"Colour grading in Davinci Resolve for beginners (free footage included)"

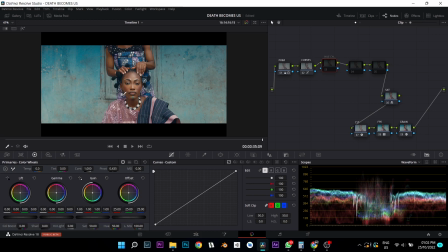12:29 It's not really magic actually. You have to do a lot in CAM before you can get good results in grading. So I shot this personally. I shot this and I chose my color palette specifically.
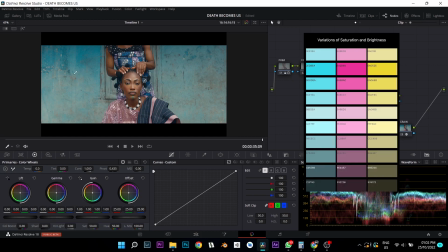12:40 I'm going to put the color palettes up somewhere. I chose it specifically blue, pink, because I went to the location and saw that the walls were blue. So I chose my my actor's costume to be pink.
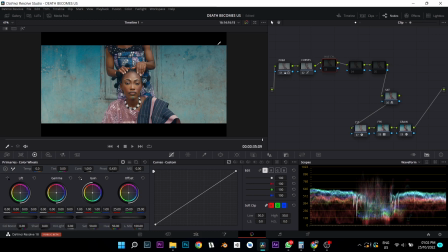12:55 So quite beautiful. Then carrying on. Now, so what do I want to do here? Let's see. Okay, these blues, they are really too bright for me.
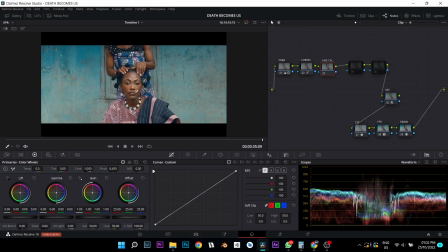13:09 I want to take them down because I want this my bump the mic a little. So I want this my actor to stand out. So I can achieve that severally. Let's try if this works using our hue versus luminance. If I click on it, this is, by the way, this is in your curve section.
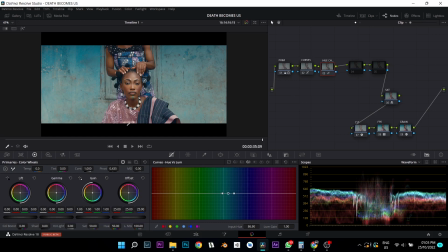13:26 If I click on hue versus luminance, tap on this blue, take my luminance down, you can see that it does not really do much. I can also put here, you can see it does not really do much. So this will not work for what we are trying to achieve. So I can qualify this. Now using qualifiers too much is not really good, but for this it works fine.
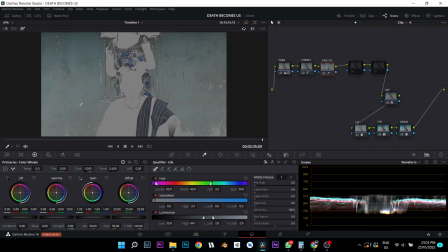13:45 So let me qualify my blues using Shift H to see where I maxed out. Then taking this plus icon to add additional points. No, that's too much. Then taking my minus to remove some points that I don't want.
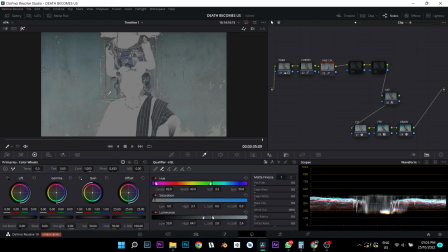13:58 Like asking, oh my goodness, that's too much. I clicked the wrong place. So I still clicked on the wrong. Oh my goodness, what have I done? All right, so let's go back again. So now this is it. Beautiful. So let's fade our selection out a bit.
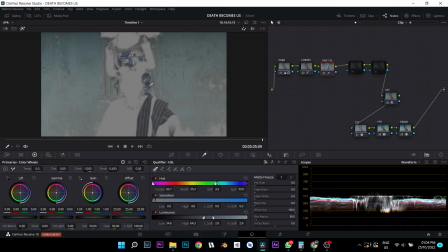14:20 Now that I've selected, I've qualified this part. So this is where we are going to be touching with our grade.
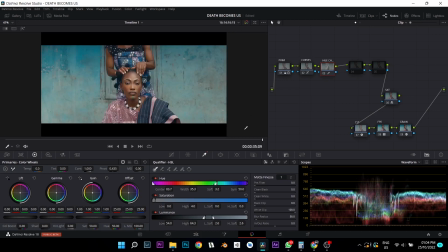14:28 For this part, we're going to leave it out. So now we can get a better key though, but I'm just too lazy to do that right now. We can get a better key. We can actually mask out this part and track it so we can separate them, but that is way too complicated for this. This will work fine. So using your offset, and take it down. Sorry, not your offset, using your gain.
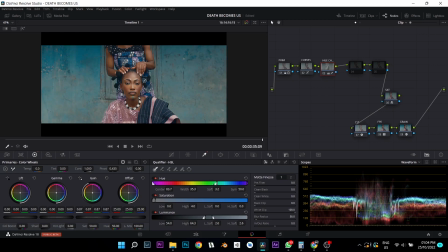14:46 You can take it down just a bit. Yeah, a bit. Now, see if you do it like this, you see it's way too much.
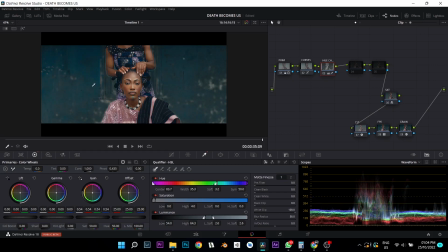14:51 Now you can see these are parts that were not really selected. So if you feel like you can do a proper key, if you want to.
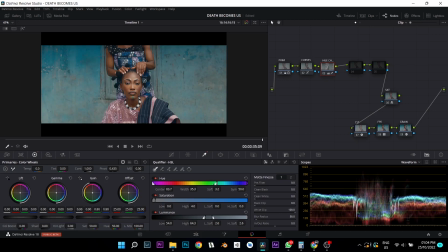14:57 So just take it down like this, just like this is fine for me. So off, on, off, on. So basically I'm just reshaping and I'm relighting. Yeah, this is quite beautiful. You can see how our model stands out in the shot.
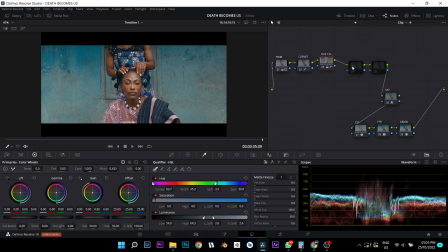15:17 So the next thing I want to do right now is reshaping of light. Oh, before we get to that, I think I want to make this pink here pop out.
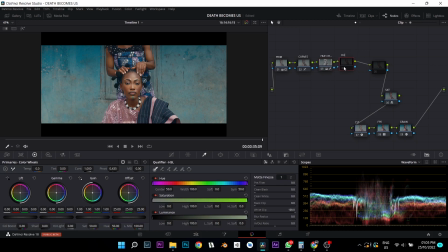15:33 So that is why I added another node which I call hue pop. Hue stands for color, by the way. So let's turn it on. So hue pop. Now we can still go and try with this. Where is it? Hue versus saturation. We can select a pink right here and we can boost it.
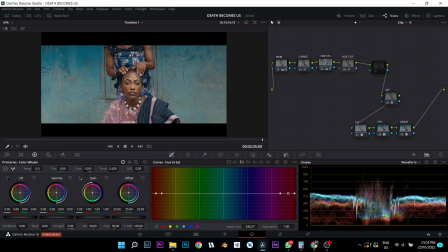15:53 Let me make another selection. Okay. See, we can boost the selection up and make another point here so that we don't end up selecting blues. We can increase it here. Watch what happens to our shades.
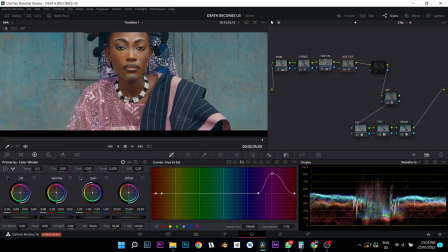16:08 I'm not using a mouse here, so it's a bit difficult to scroll down. Alright, watch what happens to her shirt. You can see. Now this is way too much. So using our vector scope, let's see.
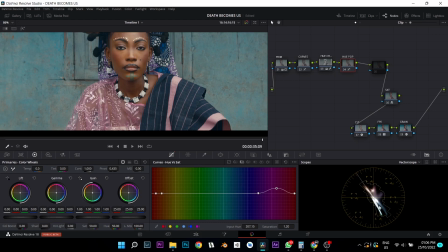16:24 Okay, well, I see beautiful. You can see how beautiful this toning is, split toning. Very beautiful. Alright, let's move on. So I don't want to desaturate it. I actually want to boost it up. You can see it's becoming saturated from our vector scope. So I want to leave it right here.